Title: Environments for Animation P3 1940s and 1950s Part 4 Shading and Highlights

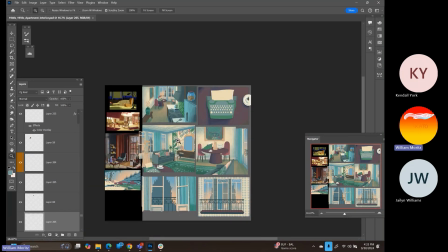Okay. Those are all working pretty well. I am got to stop now and then reset my eyes, give myself a second before I go in and start working on the typewriter because it's just a little bit more detailed.
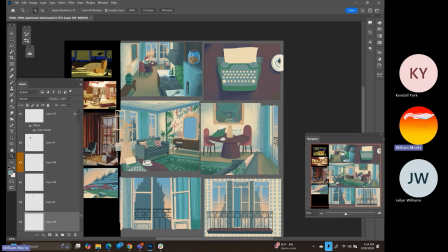And with any luck, after that, I'll still have some juice in me and I can start working on the cathedral. Finally, once I get my first shadow pass on the cathedral, then I can go through and start doing my highlight pass, and we'll be pretty close to on our way out of here for these 6 shots. The highlight pass is going to be
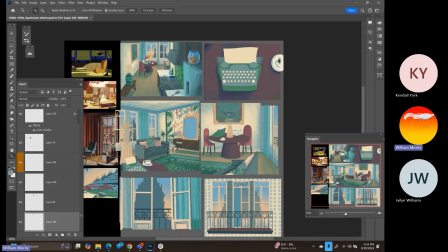cool. I think this is fun when you start to see how much all this stuff really starts to develop right when you've got the shadow pass done, and then adding those highlights and the rim lights really just make all of this stuff pop,
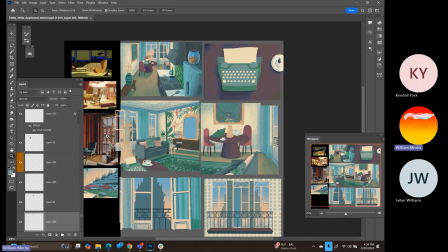and you get to direct the viewer's attention to where you want them to look a little bit more. But some interesting choices within this section. I think the countertop is one of the best examples of this, where it was working fine before, and it still reads as white visually to the viewer's eyes,
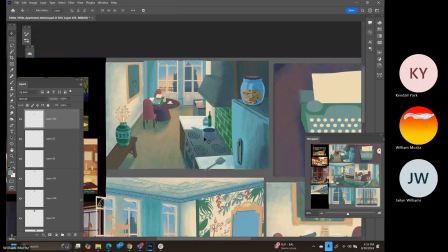right? It still comes across as being a light surface, but by adding that blue on there, it starts to make its visual importance not quite as strong. So you can see how if you let your eyes go a little bit blurry, it's super bright. It's really kind of acidic and drawing the viewer's eyes to it.
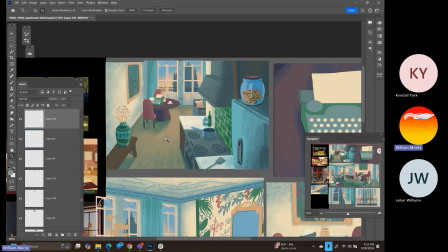And we're just sort of diluting it by adding that blue overlay, which is working with the rest of those blue shadows that I've put within my piece.
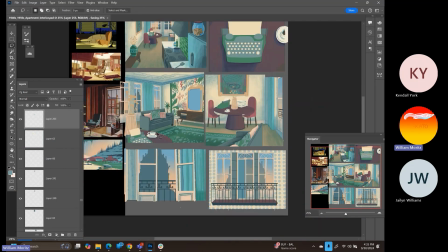And we are starting to get there. So Shadow Pass just about completed.
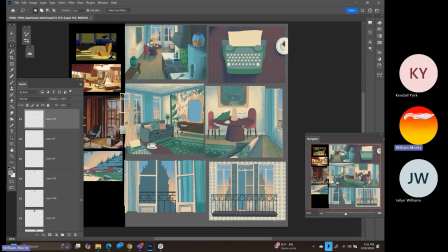Need to do the typewriter and then the church. And I'll go ahead and, since this is the Shadow Pass, start figuring out something to do with this blue column down in the bottom right-hand side for what the interior is going to look like. But yeah, it's getting there. So give me just a moment.
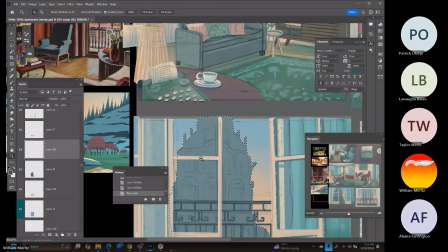Okay, okay. So when we are kind of stuck on something within a drawing, a lot of times
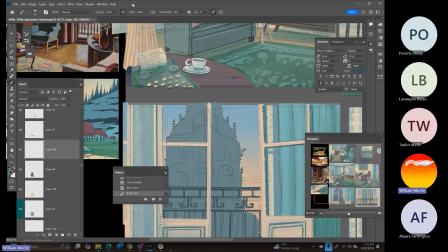it's because it's something we got to slow down on, think a little bit more about. And when we do that, the result is going to end up being worth it. So in this case, this church or the typewriter, man, I was avoiding them like the plague.
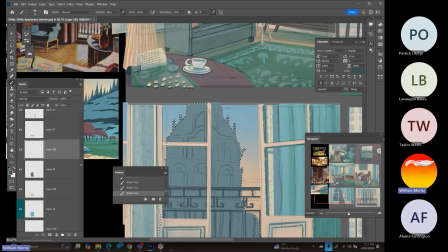Did not want to get started on them yet for whatever reason. And now that I'm finally jumping in there, I have a feeling that it's going to turn out pretty sweet. It's going to look pretty good once I'm actually done with these parts.
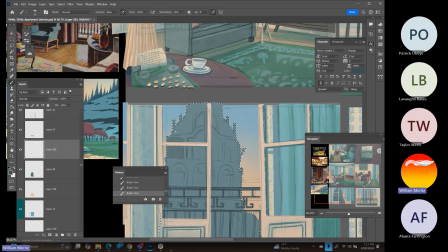So just got to jump in, start making some kind of decision with your art. Creative paralysis can often be cured by just making a line, and your brain will start to make the decisions along the way. So, a big thing for this is that I don't want to get overly detailed with the church background.
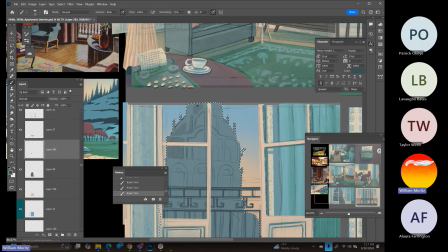I want it to still stay loose and tight, and not get. I'm not doing a realistic architectural rendering. This needs to stay stylized. And so, just like with the medieval piece, what I'm doing is I'm working my way through the details.
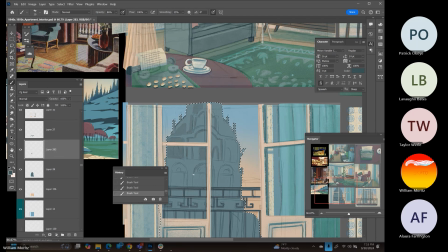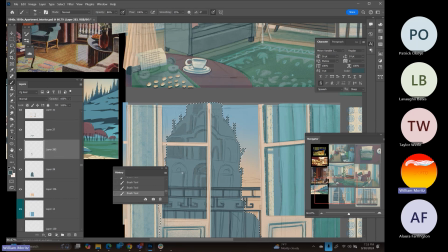I think you can hear the gaggle of Harry Potter kids that are downstairs still. They're not going anywhere. I thought that maybe they would sing some more songs or do something, but they're really just hanging out down there. I don't know what's up with that.